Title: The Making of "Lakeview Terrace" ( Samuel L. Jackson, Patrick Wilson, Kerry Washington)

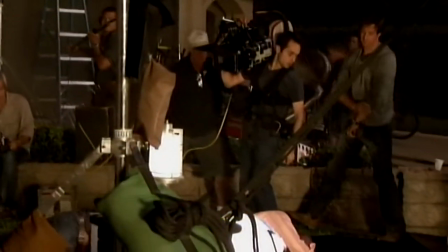Got done. I don't have too much history in terms of stunt work and action scenes, but the ones I've done I've tried to make believable and feel very human.
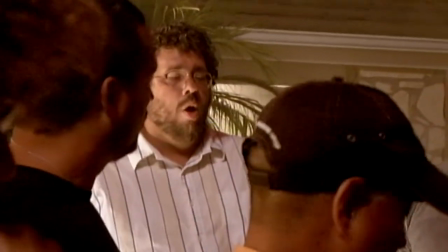Back, back. When he turns him over, you go up to his face. Well, with Neil, the main thing is that the stunts need not look like stunts.
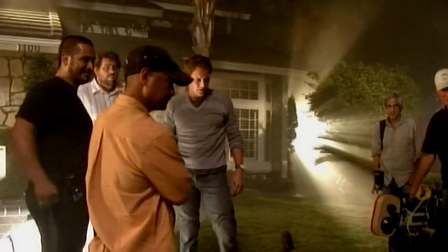Everything needs to be real and gritty and where it doesn't look like it's choreographed at all.
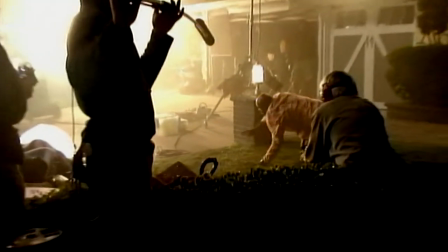And that's what we've done. There was a technical advisor here that worked with Samuel. Said Samuel was supposed to be a veteran LAPD officer.
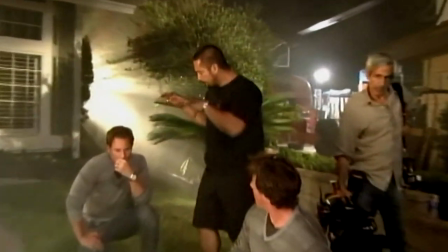It was a complete opposite with Patrick's character, Chris, who has probably never handled a gun before, a weapon or self-defense or anything at all.
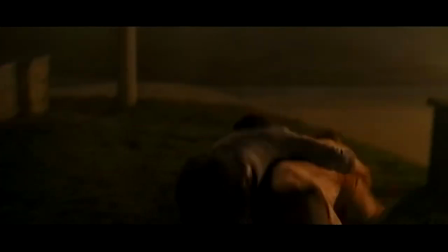And he's done a great job to sell that.
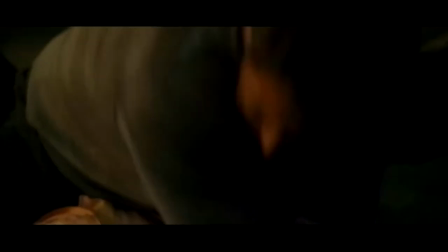I've been very, very fortunate. All of them have been fantastic, including Carrie. Even though she complains, she doesn't do a lot of action. They wouldn't let me do the car crash, sadly.
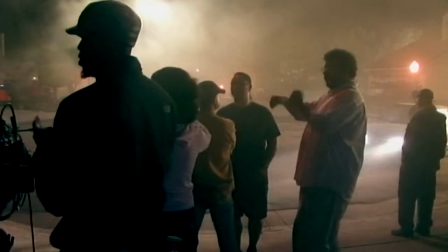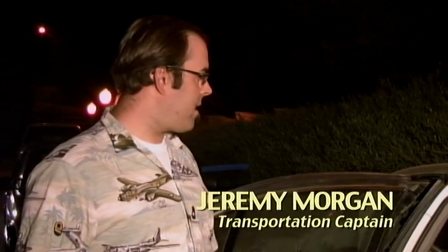This vehicle here is the, I guess you'd say, the crash E.
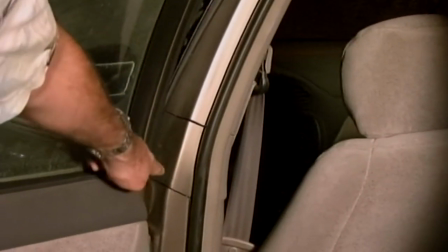We've prepared it with a bunch of cuts in the B pillar or reliefs. to kind of
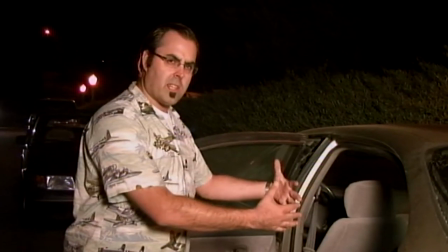weaken the body and kind of caves the entire side of the car in like an old beer can.
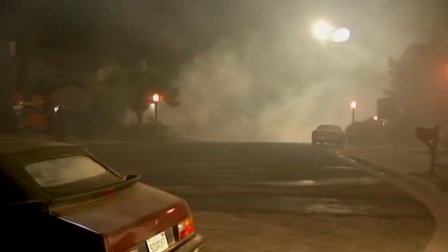I have two riggers come in. They do a walkthrough of the vehicle. They make sure there's a fuel cell.
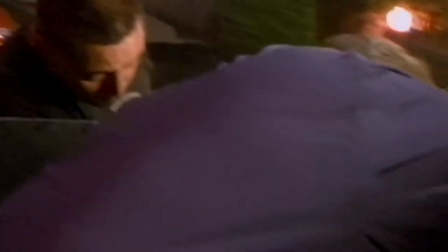Basically, a fuel cell just keeps enough fuel in the vehicle to get you from point A to point B and keep it safe at impact.
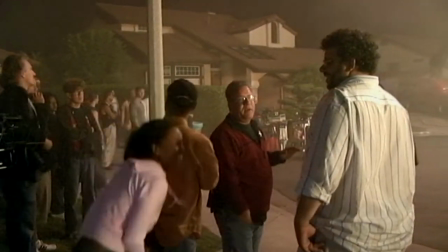This is so exciting! Out on the car. Is the car going hot?
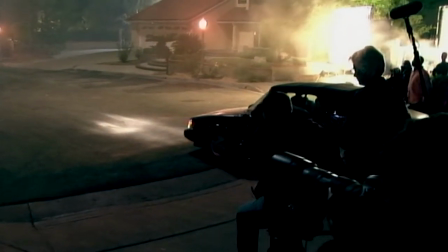Hot. And, actually.
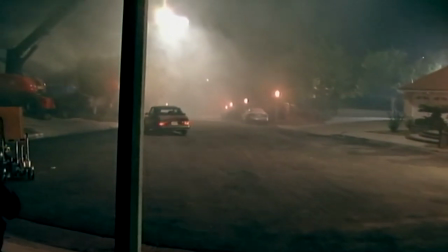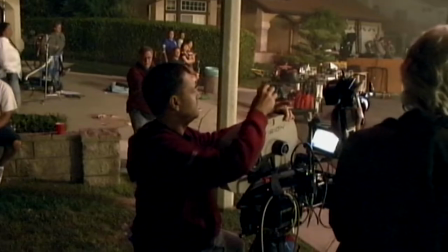I thought that was beautiful, boy. Thumbs up, she's good!
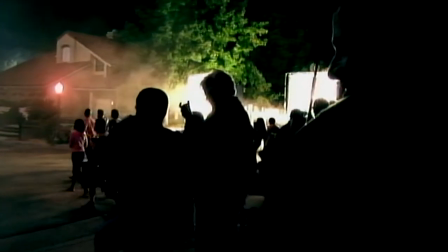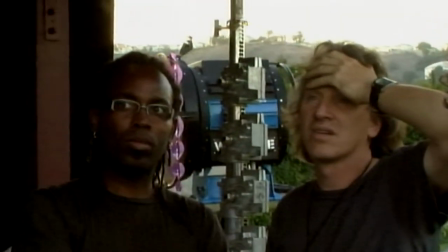Bruton Jones, Rohir Stouffer, the director of photography, Lynette Meyer, the costume designer,
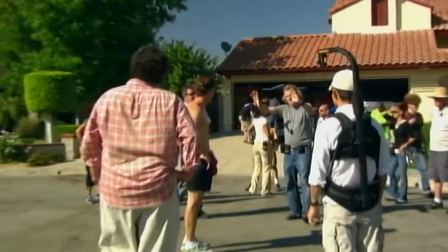all those kind of creative visual people were very much on board with a style that I wanted to use,
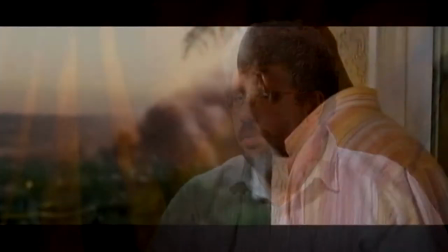which was that we tried to pull as much blue and green out of the film as possible. We needed it to feel like it was hot and that fires were possible. We knew our underlying subtext in design and psychology of the film was that we were going to go yellow.
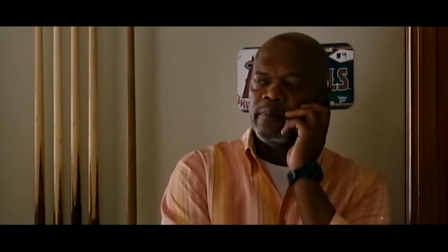And so we played a lot interior-wise with a lot of yellow bases, the base of the color of the paints.
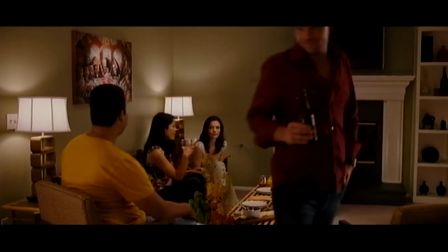Sort of put orange, yellows, and reds throughout the house just subtly so that you can see it in the background. It's kind of like theater. We sort of created the whole cul-de-sac, kind of like a stage, you know, sort of a homage to Neil a little bit.
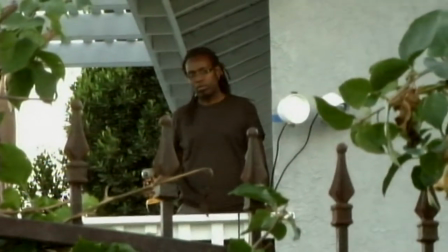Those kinds of things are fun to do as a group. to have some visual notion to rest, you know, your themes on.
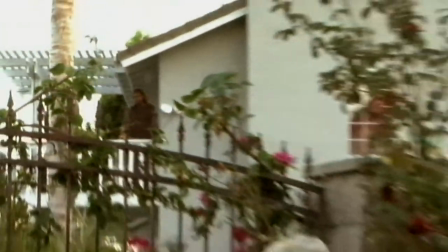No, I think you're good right there. I think that on the house is good. The backyard was a challenge in itself. It was basically 80 by 100 of nothing but desert.
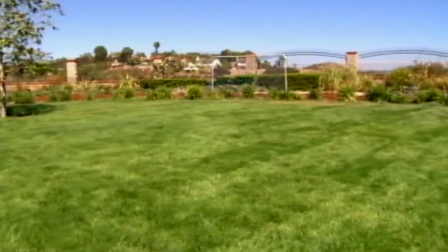We landscaped the whole interior with sod and natural grasses and plants that was indigenous to the area and sort of planned it accordingly.
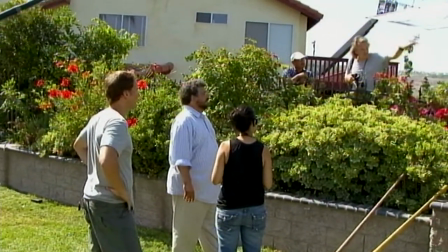I think we should do the same thing, but now closer with two cameras. That's it. One on each side. Profile on each side. That's much more useful. This crew on this movie is just great. Rohir stuffers and knows exactly how he wants to shoot it. And it's such a great vision on Disturbia that it's sort of exciting to know that you're in those hands. It's our last day today and, you know, everybody's a little melancholy because it's really been fun.
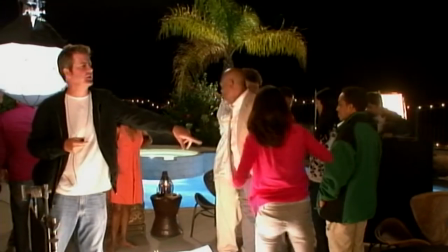For me, I don't want the product to be great in spite of the process.
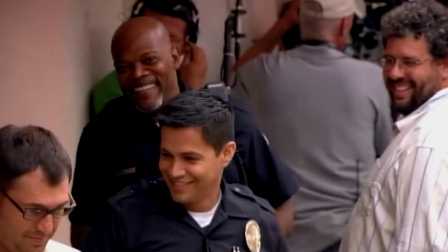I like everybody to enjoy the work. I just think that brings about better work. It's nice to work with people who understand script, understand the process. I couldn't have been more happy. Very good cast, very good crew. We got a lot done in a short amount of time, and I think we have a compelling movie to show people.